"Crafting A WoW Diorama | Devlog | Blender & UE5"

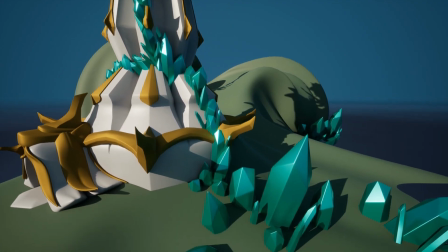I've made further progress on scattering the different crystals, the Apexis crystals, in my Unreal 5 scene. I really want to propagate 3 crystals and reuse them in order to pull off the entire visual. And I'm thinking of creating this large twist, this large knot on the ground.
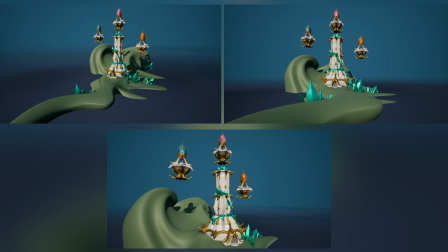I'm imagining this is some fantasy, some fantastical landscape that has been twisted in a slightly abstract way through magic,
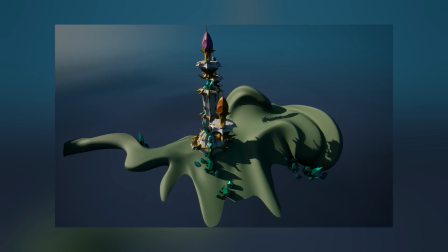through mages, or through some unknown to Azeroth creatures, some geological events that we don't really know about. But first, like in the previous video, let me take you to the end, to you seeing the visuals in their current state.
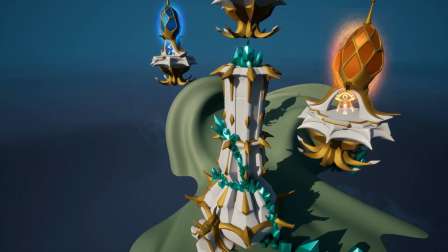We saw this footage last time as well, but now the landscape in the background is more immense.
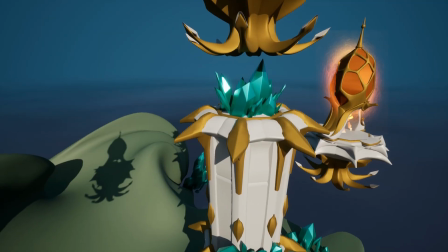Tower and the floating spires still lack WoW style textures, but their geometry has been refined.
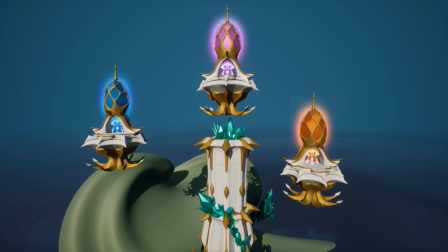The colored spires now also have glowing VFX attached to them.
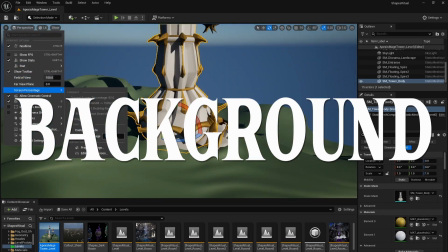Hello artists, my name is Pete.
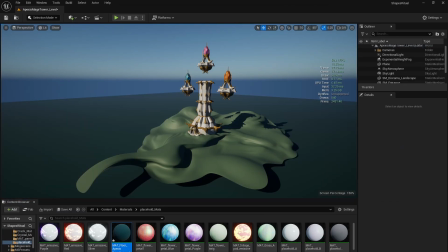Before adding and scattering crystals in the scene, or editing the terrain again,
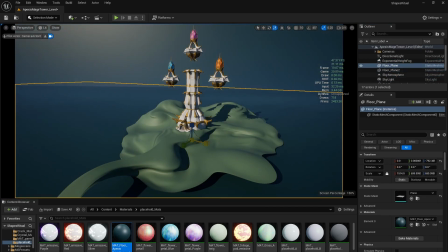I want to first give myself a better background, a better surrounding setting.
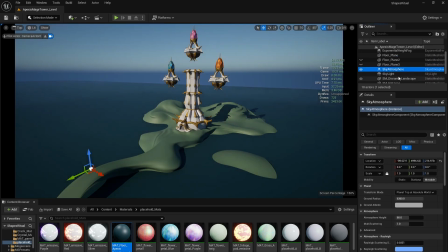This artwork is a diorama.
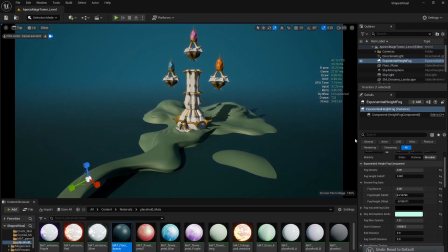As such, I'm not sure if I'm ready to make the land sit on water or anything as complicated.
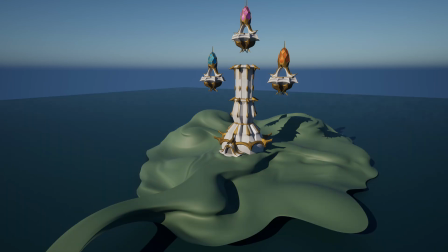I want to pick up a simple color, a gradient between few colors perhaps.
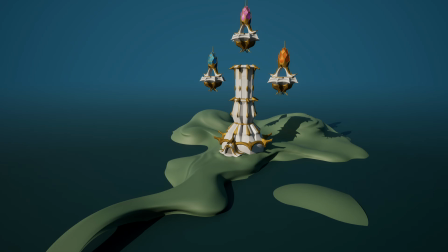That will be my plane. On top sits volumetric fog.
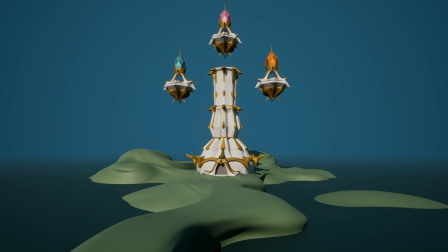The fog gives further variety on color, lightness and hue.
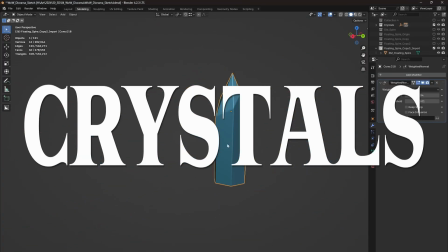These crystals moving upwards on the facade of the Apexis Mage Tower, they will be just 3 different meshes. I'll reuse them by scaling them around and placing them in such a way that you can't really tell they're the same crystal, well, the same 3 crystals, repeated again and again and again. I'll have some variety in the texture work, so when I rotate the same one and I scale it up and down,
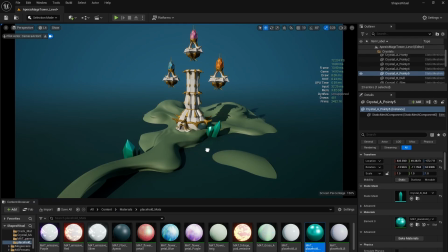it will give you the illusion that there are dozens of crystals instead of just 3.
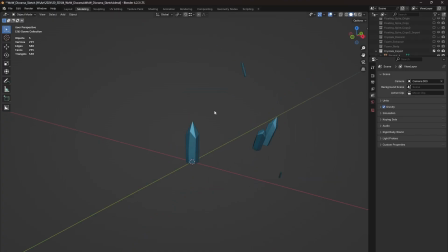You can see here in Blender my selection of 3 crystals,
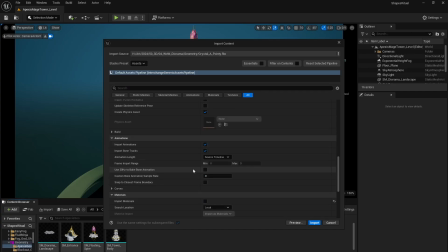and now here you can see me placing them and scattering them inside Unreal 5.
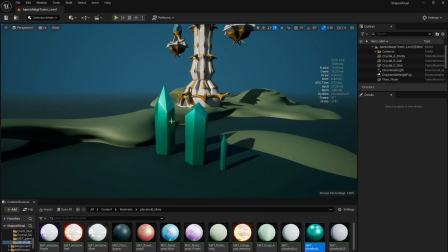Here I have my material setup where I'm creating a little placeholder
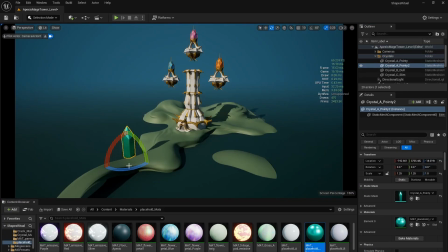with a green metallic hue in order to give me that metallic gem shine.
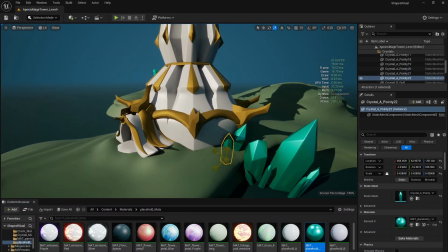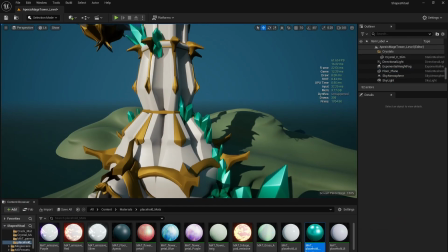I will replace this material later on for actual textured World of Warcraft style hand-painted visual, but for now this will do.